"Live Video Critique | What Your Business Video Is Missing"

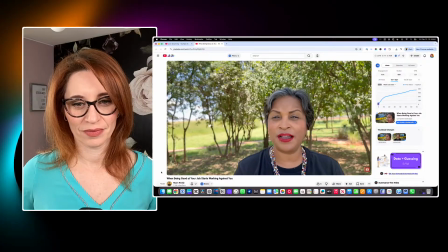[12:26] If you've ever caught yourself thinking, why am I successful, but I feel disengaged? You're not alone, and know this, it's not motivation. This is what we call the competence trap.
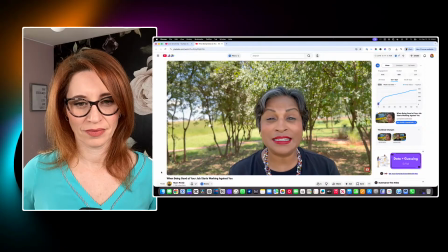[12:44] Today, we're going to name it, we're going to try and understand it, and look I think we should understand it, not try.
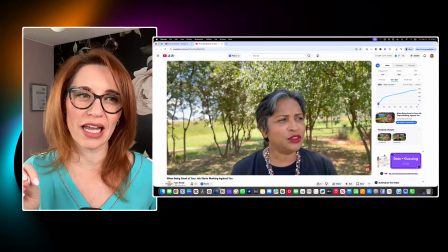[12:53]
So be careful with words in your scripts that make it sound like you're not even sure you'll deliver yourself, if that makes sense.
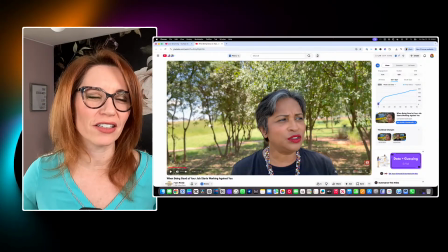[13:01]
It's so subtle, but some of those qualifier words or the little words we sprinkle in that make us sound less certain, things like kind of, we're going to try.
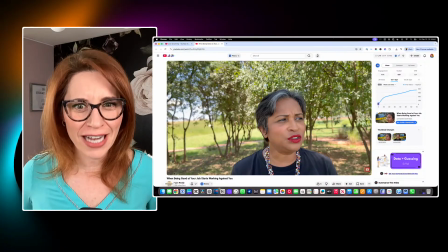[13:13]
No, we're going to understand it because you're the expert.
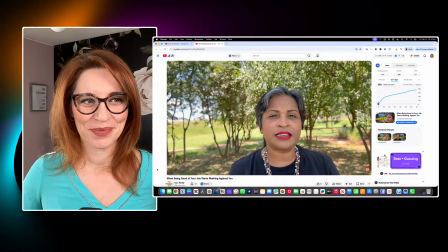[13:16] So let's go. look at a few shifts that we can make that can help reduce that drain and get us through the day. Your competence can work against you. You're the competent one, the reliable one, the one.
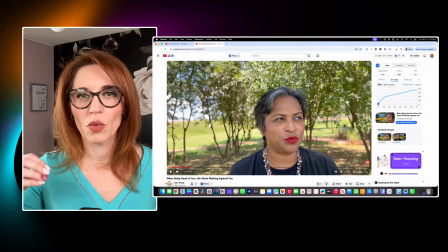[13:32]
So I think at this point, we're now going back to repeat the hook, right?
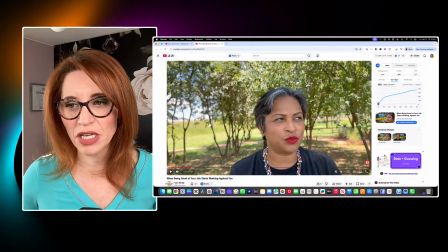[13:37]
We're saying the same thing again. And so at this point, and I'd be curious, Mayan, to look at your analytics. And I don't know if you've done this, let us know in the chat. What does your graph look like? And for those of you who don't know what that means, if you go into your YouTube analytics and you click into the content,
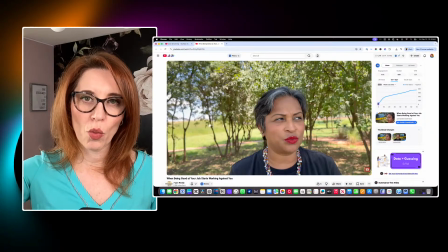[13:53]
you click into this video, it will show you where people are starting to drop off in your content. And those are extremely important cues for you. And this is a YouTube specific thing, by the way, but some of the other platforms have stats like this.
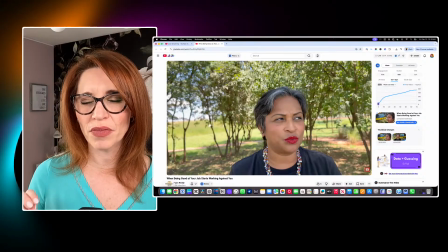[14:09]
This is really important messaging information for you about your messaging. Because if you notice a point where people just suddenly start to drop off, and I'd be curious if this is one of those points in your graph, it's when you start to repeat something.
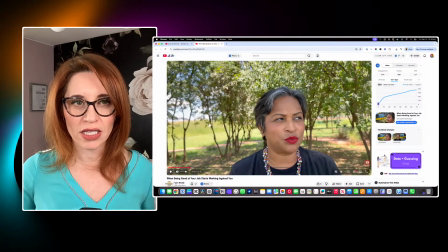[14:25]
So if you land a good line or you have a concept or some kind of thought that you've put in, when you are going through your video, you really want to be ruthless about cutting repetition. And I feel like we're getting into repetition here.
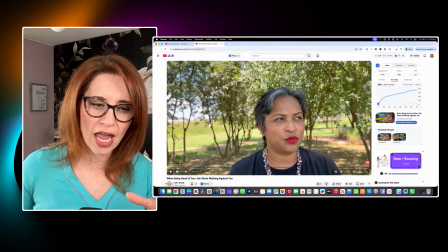[14:40]
The other thing I want to point out is I'm still not quite sure if this is a video about how to feel more motivated at work or how to not like be good at my job,
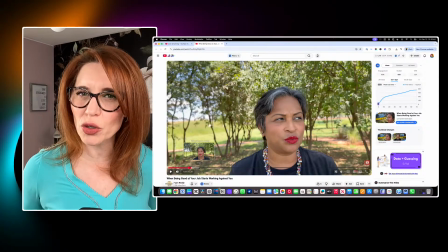[14:53]
but not, like I'm still not quite sure what exactly I'm going to get out of the video.
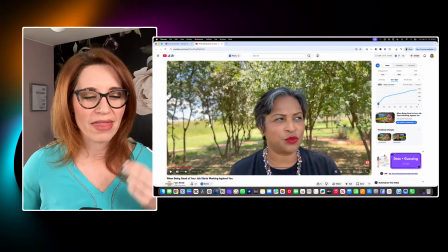[14:58]
What is the competency trap? So I think we need to get to that a little bit faster here.
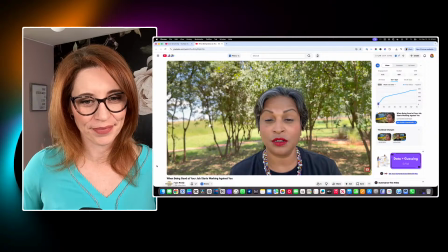[15:04] One that gets things done. So, what happens? People, your seniors, your team members tend to give you more work. And it's not necessarily work that energizes you, but because you're competent, it lands on your lap.
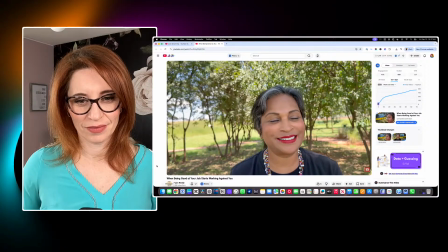[15:21] And that's where your competence starts working against you. So when you're identified as competent, it's not because you asked for more work, but it keeps coming to you because Is anybody noticing the music?
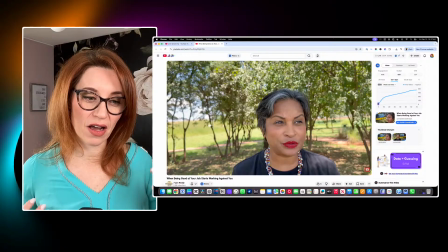[15:38]
So this is another thing that I see a lot of people doing in their videos is they want to bring in music, but it's so important to strike the right tone with that music. So this music is very sort of uplifting, a little bit corporate.
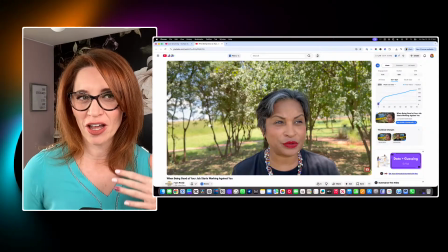[15:52]
It doesn't quite match the tone of what you're saying.
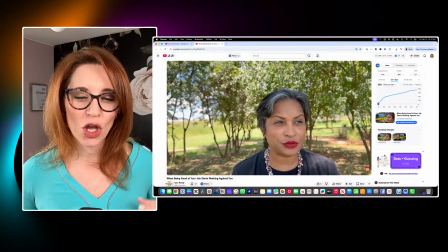[15:57]
And when we think about video storytelling, you really want to make sure that the music matches where you want to go, what you want the viewer to feel at this specific point. So I would have chosen a track here that had a little bit more tension in it, a little bit more sort of grabbing at the person.
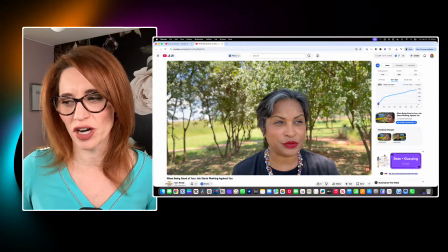[16:15]
Like, yeah, I do feel that. Yeah, this does frustrate me. Just making sense.
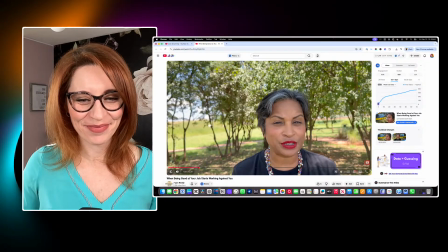[16:20]
Let me know in the chat, Mayan.
people know you'll get it done.